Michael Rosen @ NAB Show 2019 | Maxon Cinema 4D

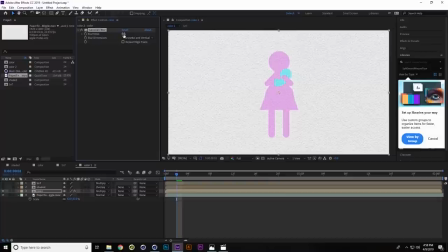[22:58]
So a blur effect. Get that blurred up.
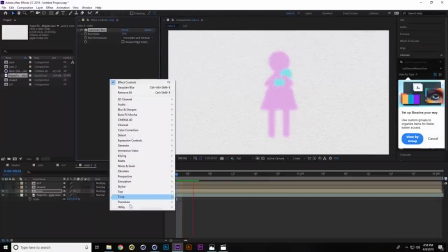[23:05]
Let's do a turbulence displace.
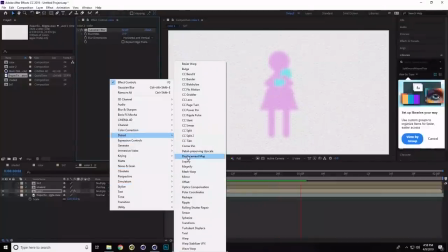[23:12]
Where is it? Distort. Turbulence displace.
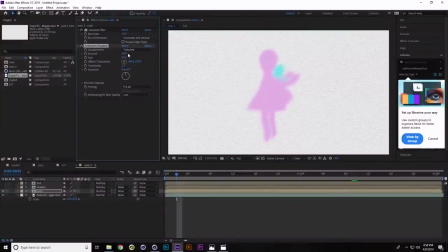[23:20]
And just that's going to kind of ripple it and kind of make it wobbly and moving. And the whole goal here is like imperfection, because computers make everything so perfect. And we want this to be artistic and kind of homemade. So that's pretty rough right there.
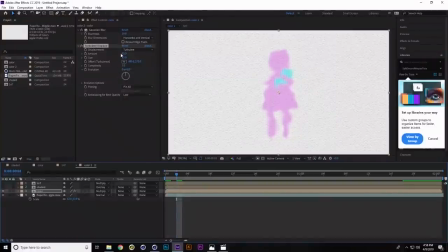[23:37]
Oh, and it's playing while I'm adjusting that. That's going to slow things down. Okay, so that's a distort there with the turbulence displace. And this evolution, if we keep it moving, it will keep it wobbling around. So I'm going to put you could animate that, but I'm going to put a After Effects expression on there.
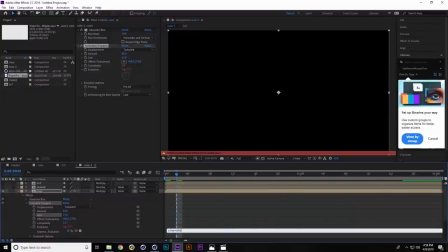[23:56]
Time times 800 or times something. We'll just keep that moving.
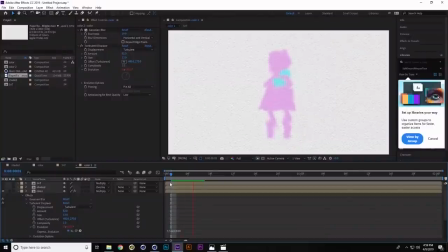[24:02]
And there you can sort of see what that's doing. And the paper texture is just moving. So we get that kind of a look going there. And I'm gonna duplicate that turbulence displace,
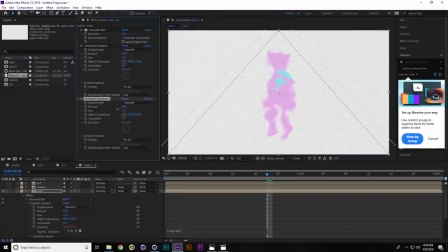[24:17]
and I'm gonna make another one that's a lot smaller to get more distortion going on here. Just the amount.
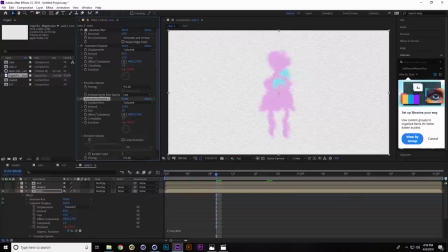[24:31]
And for this one, I'm going to go into the evolution options and change the random seed so it's just a different noise that's distorting it here. And I'm going to take all of this and copy it and then turn on the shaded version. And I'm going to put the same thing onto that.
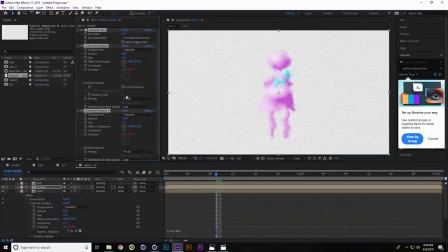[24:50]
But I'm going to go into both of the turbulent displaces on the shaded version and change the random seed here so that they're different too. So we're getting all of this variance from After Effects on this really, really simple, easy to output stuff.
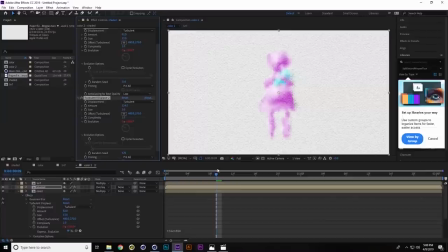[25:07]
So now the shading is changing every frame in this sort of imperfect, wobbly, screwed up way. And then you got the color changing in every frame. And we add, and our lines are changing every frame coming from cinema.
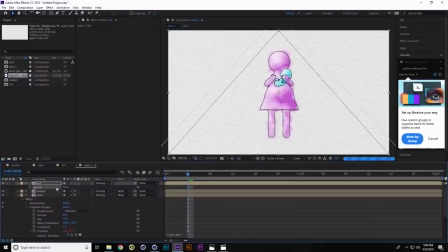[25:22]
Maybe I can like lower the opacity of that, of those black lines, so they're a little more homemade. And another little comping trick here is to take, I'm gonna duplicate that paper texture and put it on top, and I'm gonna put that on screen mode.
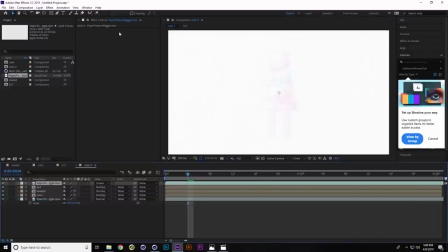[25:41]
So this sort of gets the highlights and the roughness of the paper on top of,
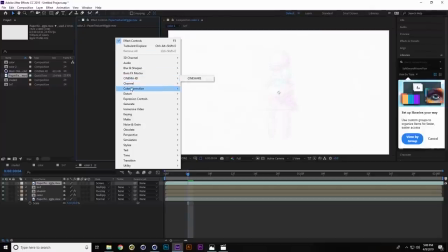[25:46]
you barely see it there, so I want to just chop off a lot of that.
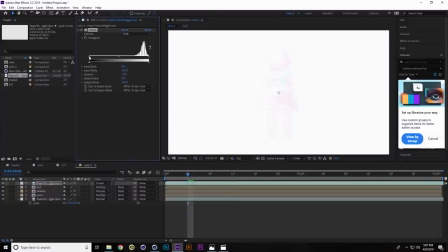[25:52]
I'll use a levels adjustment and just chop off a lot of the blacks in the image.
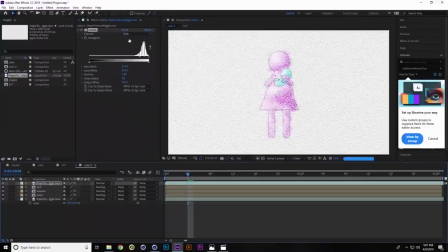[25:59]
So if I turn off the screen mode, what that really is just those little bits of white.
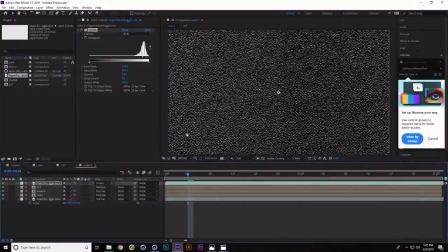[26:09]
Make it even more, and I'll put that back on screen mode so you can see how that really starts to feel like it's integrated into the paper.
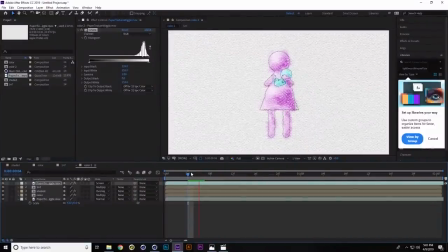[26:18]
And it feels like the watercolor's bleeding out in different ways every frame. The idea is it's kind of like stop motion, right? Like it's every frame is different. You could put a wiggle on each of those passes if you wanted to. I mean, I can't even think how many different things you can do with this process.
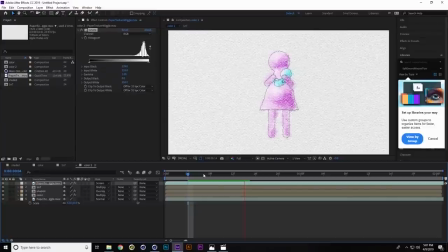[26:35]
It really blew my mind. I wish I had it when I did the project. But let me add one more thing, and then I'll let it render.
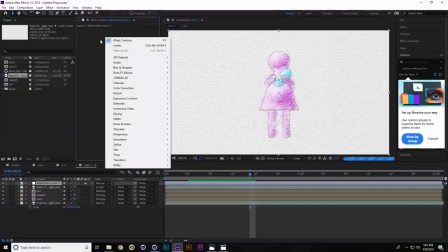[26:47]
Adjustment layer and a posterized time effect. So that's going to just reduce the time, the frames per second, down to, say, 12.
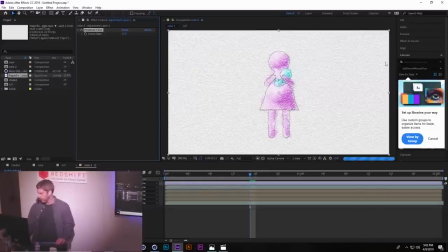[26:57]
And let's see here.
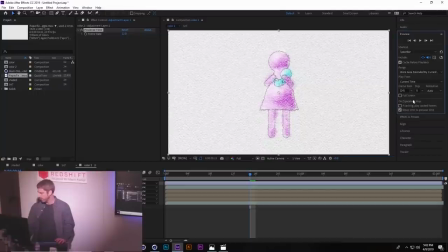Yeah, there it goes.